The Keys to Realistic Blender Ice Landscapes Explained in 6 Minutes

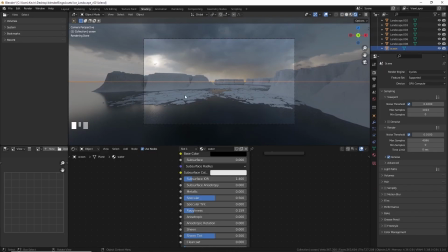0s
You click this video to find out how to make an icy polar environment, and I won't waste your time. I'm about to show you why I made certain choices, what I've learned along the way, and how you can do it too.
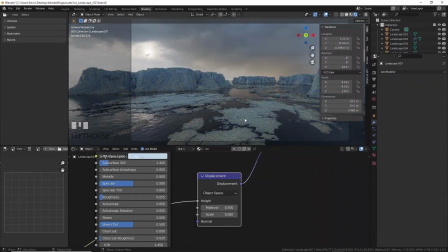8s
So by the end of this video, you'll understand how I did it and probably be able to get an even better result than I did.
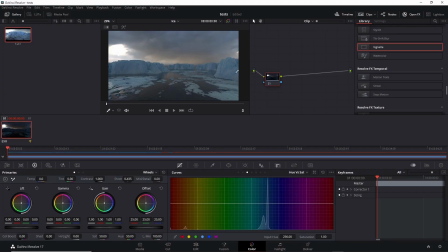13s
So stick around because we're going to cover all of this pretty quickly. Let's jump in right now. I usually start with references.
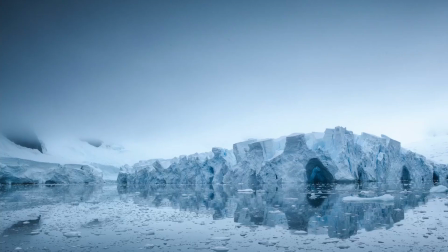20s
I find that it's indispensable for me, but you do you. I looked up ice for this, but you can look up Minecraft or cats if you want.
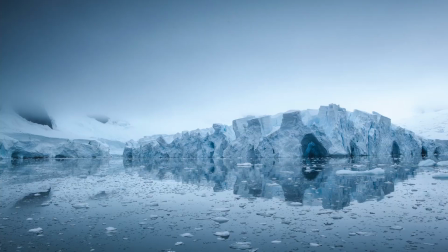27s
Here's a nice image of an iceberg shelf. Notice a few things first. Everything reflects the sky. If we start here, things become simpler.
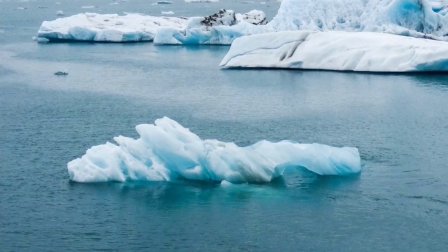33s
Ice traps light, so pay attention to subsurface scattering, like you can see here. The blue is the light entering, bouncing around multiple layers of crystalline structure and exiting.
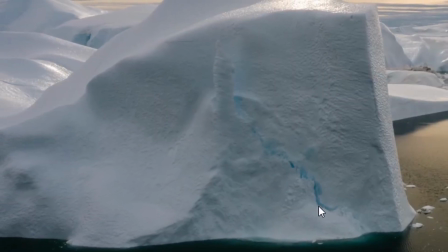41s
It makes for a cool effect that I'll show you how to use in Blender in a bit. Lots of these images have some calm water.
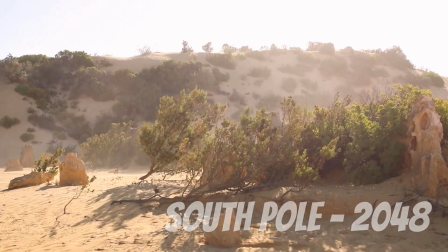48s
It can get choppy as there are some freak storms at the poles, but we can get by with some calm for this.
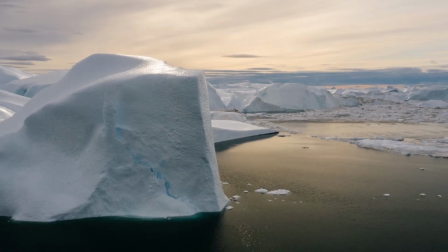53s
Here's another image. Look how dark the water is. It's reflecting the sky, but also a lack of light in this case.
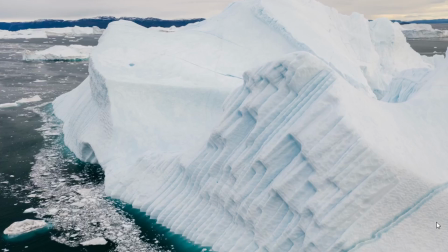59s
I'll show you a quick way to make this work for our scene later. Here's another image. This one has some nice breakup where the ice breaks off the main body.
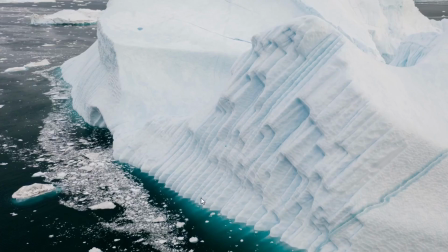66s
We'll address this too in a pretty easy way, and I'll address some concerns about this as we go.
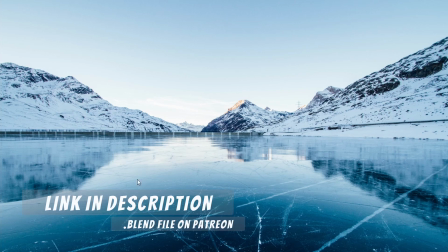70s
I go over more reference breakdown on Patreon in a 1-hour mini course on this scene, but this is YouTube, so with these few points in mind, let's jump into Blender.
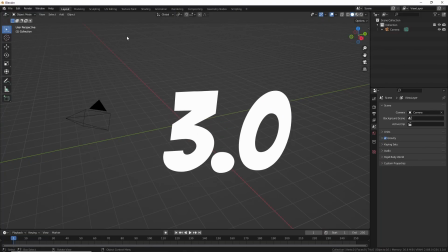79s
This works with most versions, but I'm in 3.0 for this video. 3.1 will have caustics, and that'll make things even cooler, but we can go pretty far right now.
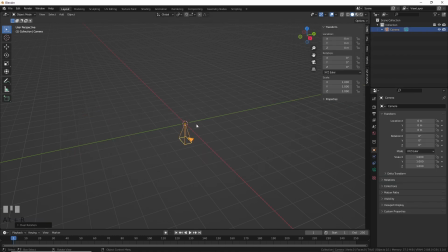87s
Zero out the camera and point it down the y-axis, then raise it up a bit.
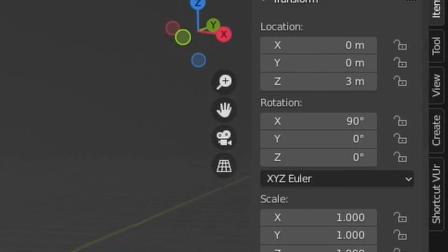90s
I chose 3 meters because that's probably where you'll be holding the camera on a ship, or piloting a drone from, or throwing up over the side.
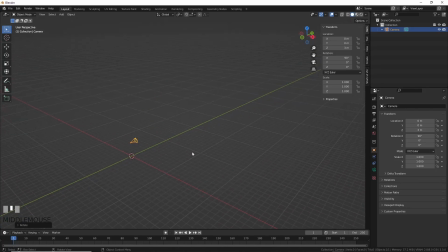98s
I don't know you, but I'm gonna go with 3 meters. Make the camera wider angle if you want.
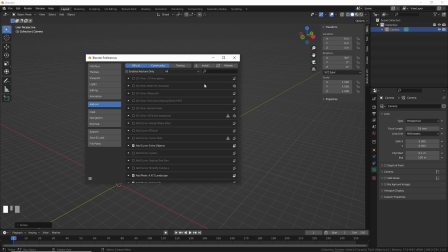103s
Let's make some ice. There's a really cool add-on called Ant Landscape that ships with Blender.
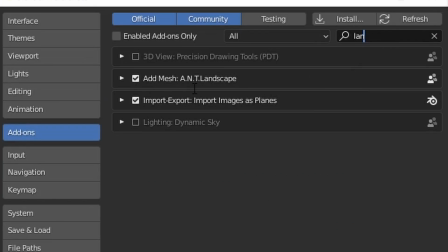108s
Go to Preferences, Add-ons, and enable it. Now, when you add in geometry, you get this feature.
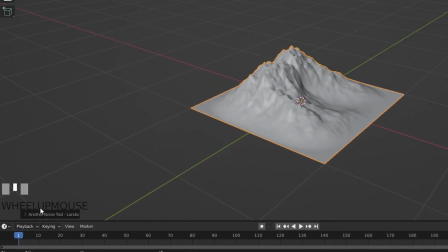113s
Don't click on anything yet, and go down to the bottom where the options are and expand it. The Mesa option works pretty well for this.
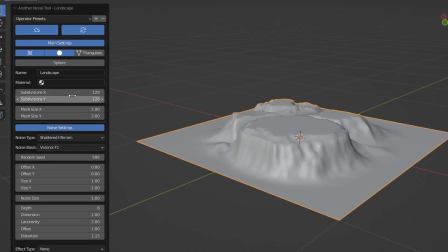119s
It looks ice blocky. Yes, that's a word. The more subdivisions you give it, the better it's going to look, but it's going to be harder on your computer.
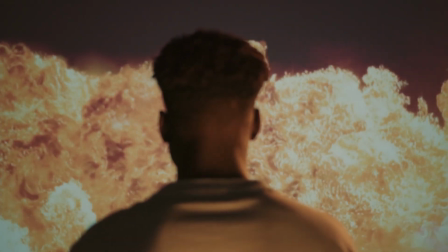127s
Adjust accordingly to your own system or suffer the consequences. Noise gives you more or less shelves, and random seed changes the layout.
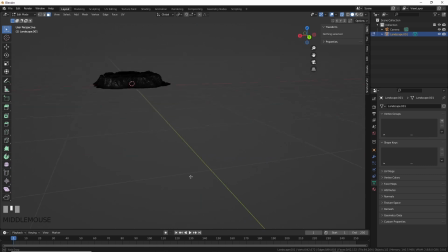134s
Delete the bottom, and you have the top of the iceberg or ice shelf. You can choose to model the bottom if you want, but in this scene, we're just concerned with the tip.
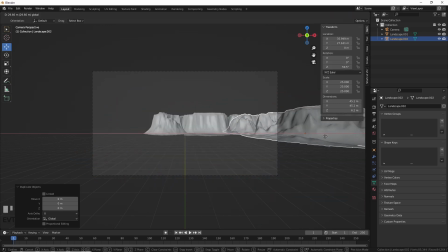142s
Now, place a few of these around and arrange a decent layout. Then, add in a plane for water.
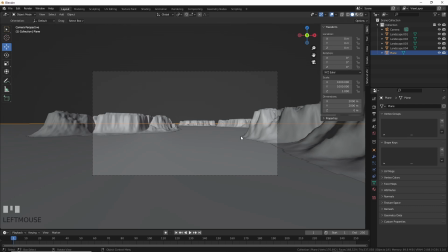147s
You can use an ocean here, but a plane should be fine to keep things light while we look dev this for right now.
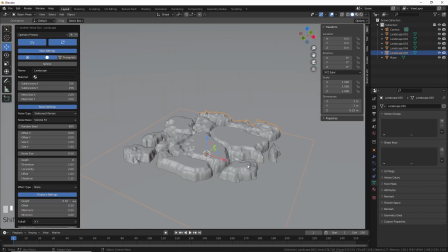152s
Make some more ice blocks and pull them under the water, so just the tops stick out.
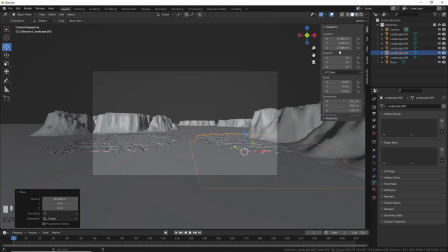157s
This will add the low breakup. We can use larger and smaller ones here, and it can be relatively convincing. If you find that you want more granular breakup, feel free to model little chunks. Put them in a collection, and you can even scatter them with geometry nodes if you want, especially around the bigger ones.
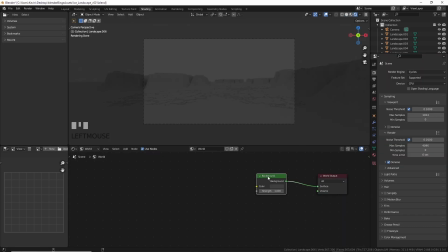173s
I kept it simple here. Now, let's add in an environment light. I love HDRI as it adds in light and reflection is everything here.
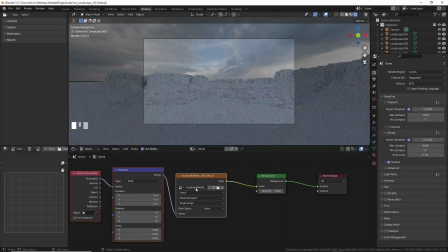181s
You can grab any sky image you want. Polyhaven has a whole lot you can download, and they're really generous.
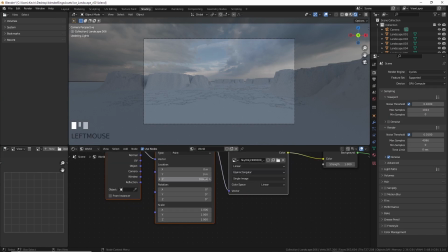186s
I chose a sky image I liked, then dropped it down on the Z-axis just a hair to get rid of the harsh horizon.
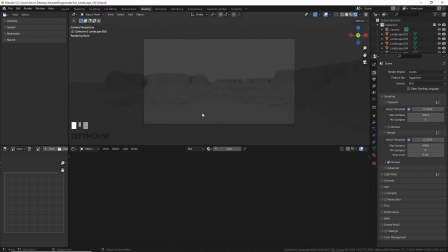192s
Switch to Cycles Render Engine here, as it's really nice for this. It'll take longer to render, but it looks really good.
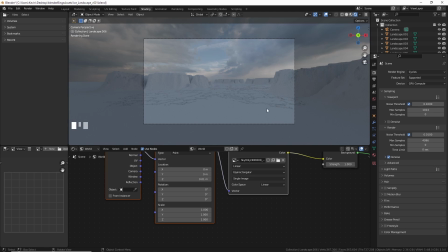199s
You can use Eevee here if you want, but I chose Cycles for the look I wanted. Position the rotation however you want it and begin adding the shaders.
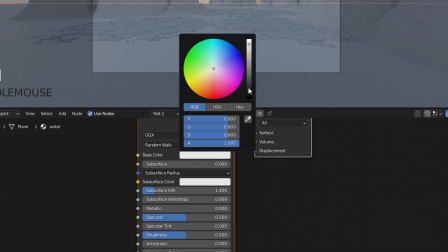205s
The water reflects the sky, so make it dark and pull the roughness down to your liking.
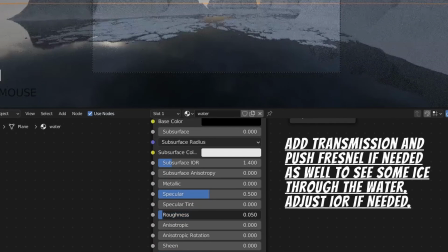210s
You can add color if you want too to art direct it, but the really dark values worked here for me.
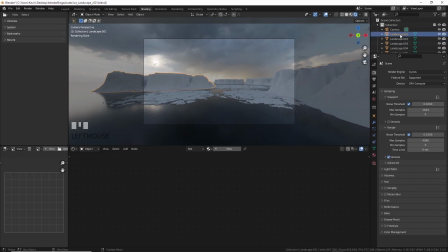215s
Now for the ice. It's all about subsurface scattering. Eevee is faster at this, but Cycles looks really nice.
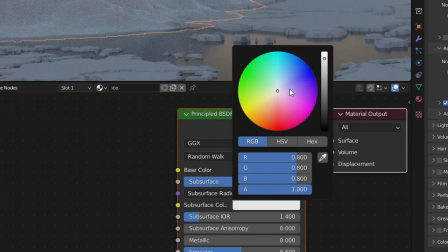222s
Turn subdivision scattering up to 1. Make it slight blue in color if you want, but not too much though.
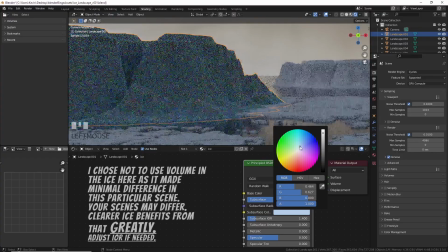229s
Back off the hue or you're gonna get this, and this sucks. You can leave it white and control it with other parameters, but I found slight blue worked.
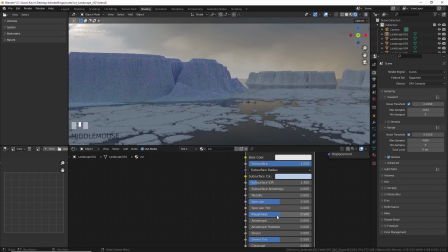237s
Now, play with the radius numbers for a while and really dial it in. Add some lower roughness values too to make the ice glimmer a bit, like real ice does.
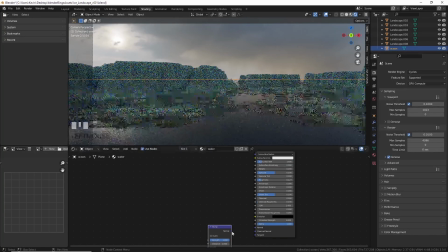246s
Now you can add in some noise to the water using a bump map.